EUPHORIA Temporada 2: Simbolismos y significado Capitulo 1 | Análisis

Y ahora hablemos desde el aspecto visual, que siempre es una prioridad en Euphoria, y creo que todos notamos cómo se alejó bastante de todos esos neones tan característicos de la primera
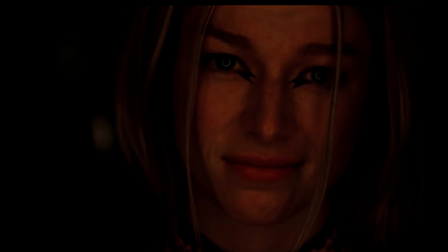(4:13)
temporada para acercarse más a esos tonos extra saturados entre los azules y los amarillos.
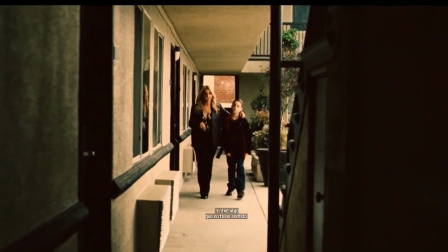(4:19)
Mis secuencias favoritas de este capítulo fueron la apertura, que tiene una edición que transpira mucho de Martin Scorsese, que lo hemos visto en varias de sus películas.
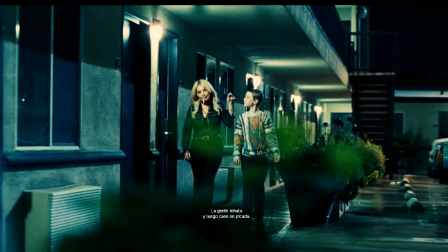(4:27)
Esto de ir haciendo transiciones con puertas, paredes y movimientos de cámaras para contarnos toda una historia,
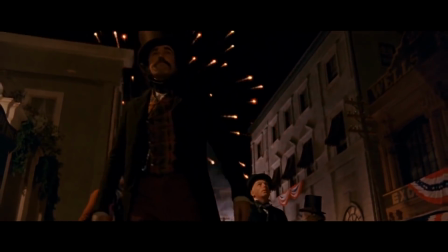(4:33)
lo vimos en varias de sus películas y particularmente me hizo acordar mucho a Los Infiltrados.
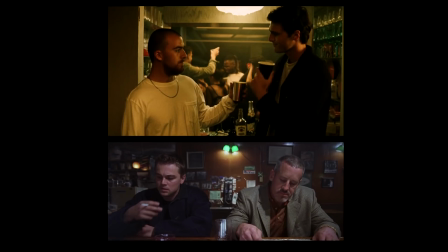(4:38)
De hecho, hablando de homenajes a Scorsese y a Los Infiltrados, es imposible no comparar estos dos botellazos.
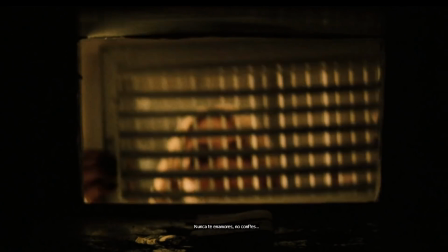(4:43)
Me gustó particularmente el uso del paneo en el auto hacia la derecha, saliendo de Fez y su abuela,
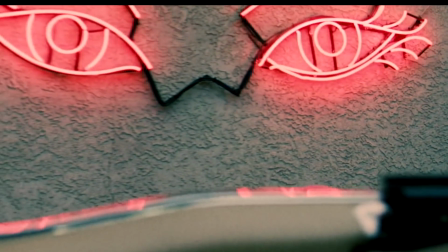(4:48)
tomando los ojos neón y terminando en todos los presentes viendo cómo la mujer se sale con la suya.
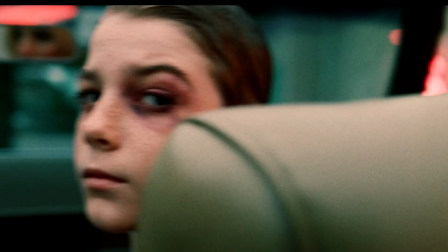(4:54)
Resignifica a esos ojos que antes representaban a los clientes de ese club nocturno mirando a todas las mujeres
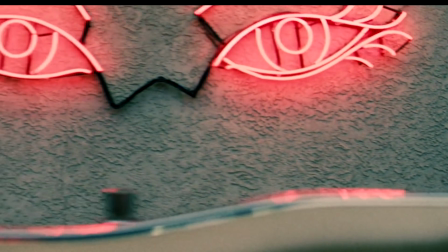(5:00)
a su disposición y ahora representan a todos esos testigos del inicio de la nueva vida para Fez. Otra escena que desde lo visual cuenta muy bien la historia es el plano secuencia en la casa de la capa de la organización de drogas,
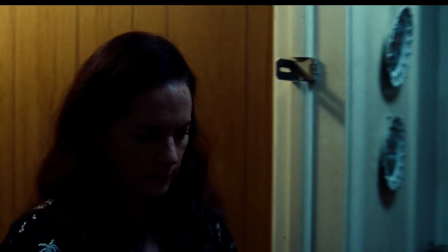(5:13)
esta maestra que de repente se dedica a vender drogas. La escena sin cortes arranca una vez que ella decide que Fez y los demás están limpios.
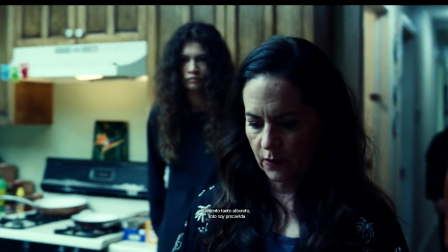(5:21)
Después de toda una escena de tensión con planos cerrados y muchos cortes, viene toda esta larga secuencia que ayuda a mostrar lo aceitado que tiene el sistema en la mujer y
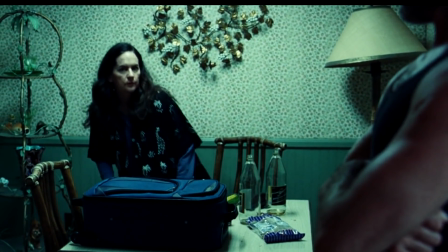(5:30)
termina con ella sentadita toda seria simplemente preguntando ¿listos para hacer negocios?
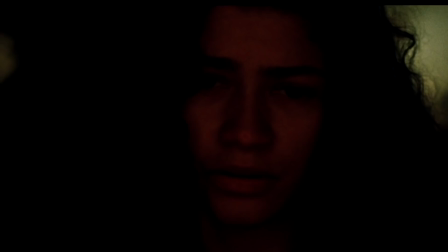(5:34)
Por otro lado, sin dudas, el va y ven entre Rue y Jules en el medio de la fiesta es uno de los puntos más grandes del capítulo.
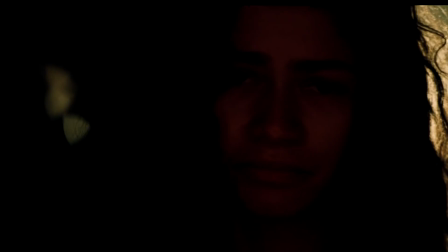(5:43)
Y es algo que ya es una marca registrada de euforia, el de crear un ambiente íntimo entre dos personas en medio de una multitud.
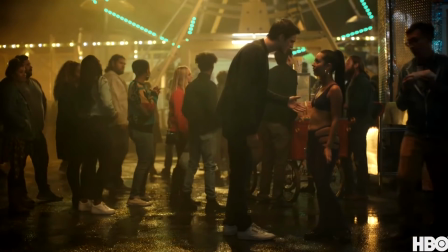(5:49)
Lo vimos varias veces en la primera temporada, como en el mejor capítulo de la serie a mi parecer, que es el de la feria del carnaval.
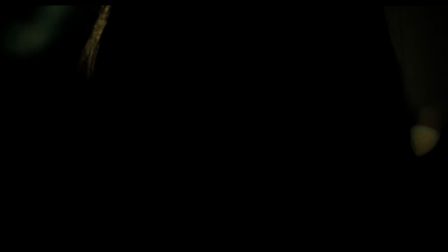(5:56)
Y este cambio de luz y sombra también nos muestra los claroscuros de su relación, y cierra con una explosión de luz entre ellas cuando se dan el beso tan esperado.
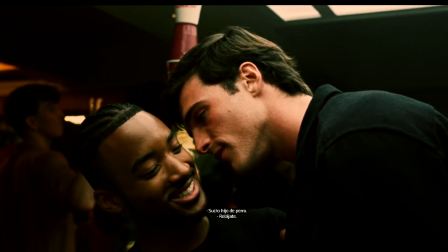(6:05)
Antes de ir a la última de mis escenas favoritas en este capítulo, tengo que hacer una mención de honor a la interacción entre Nate y McKay,
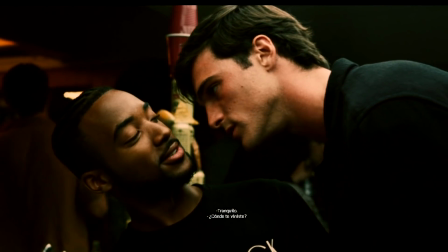(6:12)
en donde el tipo se le pone encima tratando de averiguar si habían tenido relaciones y si usó preservativo.
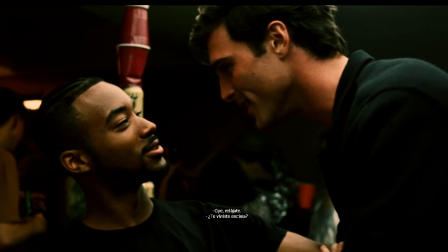(6:18)
El trabajo que hace Jacob Elody es muy bueno, constantemente en el rol del depredador entre los suyos y después siendo un cordero más con el padre.
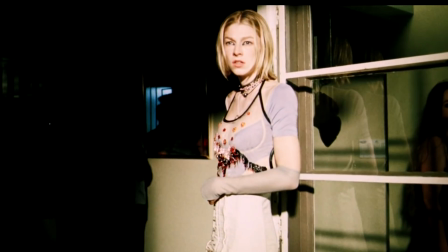(6:27)
Te da asco el tipo constantemente. Para el cierre quiero quedarme con toda esa secuencia de los flashes que
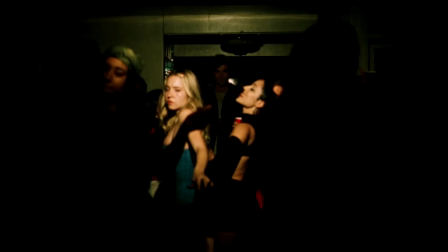(6:34)
establecen los dramas de cada uno de los personajes que entiendo van a atravesar esta temporada.
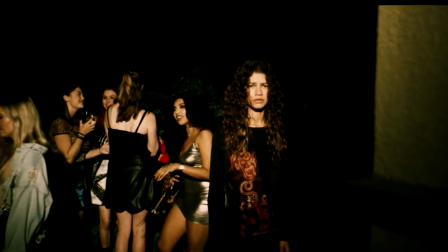(6:39)
Primero las tenemos a Jules y Rue que se la pasan perdiéndose y encontrándose. Sabemos que lo que terminó como un final feliz esta semana solamente pende de un hilo.
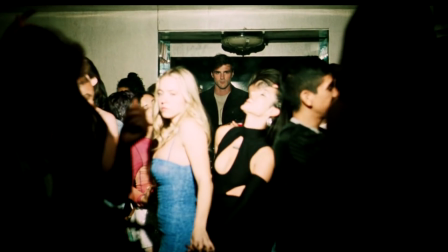(6:49)
Después lo vemos a Nate en las sombras entre Cass y Maddie, con Cass y llorando mientras Maddie ríe en su ignorancia.
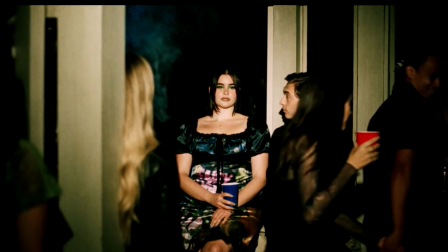(6:55)
Pasamos a Ethan y Kat, que como les decía antes, de repente no se los ve tan bien juntos. Kat está desinteresada en él y él solo muestra resignación. Y esas fueron mis escenas favoritas a nivel visual, pero no podemos cerrar de otra manera que no sea con el momento en donde todos aplaudimos
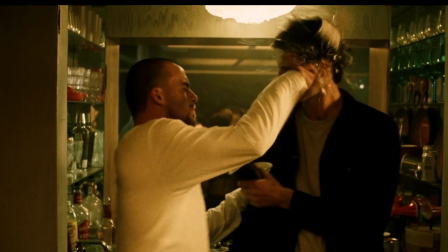(7:12)
con el botellazo que le pone Fez a Nate en el medio de la fiesta, que virolo hermoso o sea yo sé, sabemos todos que la violencia en realidad no es la solución pero como diría Guido está mal, pero no tan mal a mi muchísimas gracias por llegar hasta el final del video nos vemos la semana que viene con más análisis del próximo capítulo de Euphoria y atención porque se vienen los debates se vienen los debates de Euphoria en un formato especial vamos a ser ustedes y yo yo voy a estar leyendo todos sus comentarios ni bien termina el capítulo a la medianoche del domingo vamos a estar media horita hablando sobre euforia en vivo acá en youtube, así que suscríbanse súmense al canal si tienen ganas de hablar de esta hermosa, hermosa serie tan trágica, tan dolorosa pero a la vez tan visualmente increíble ahora sí, no te olvides del like, no te olvides de la suscripción y nos vemos en el próximo, si vos querés, chao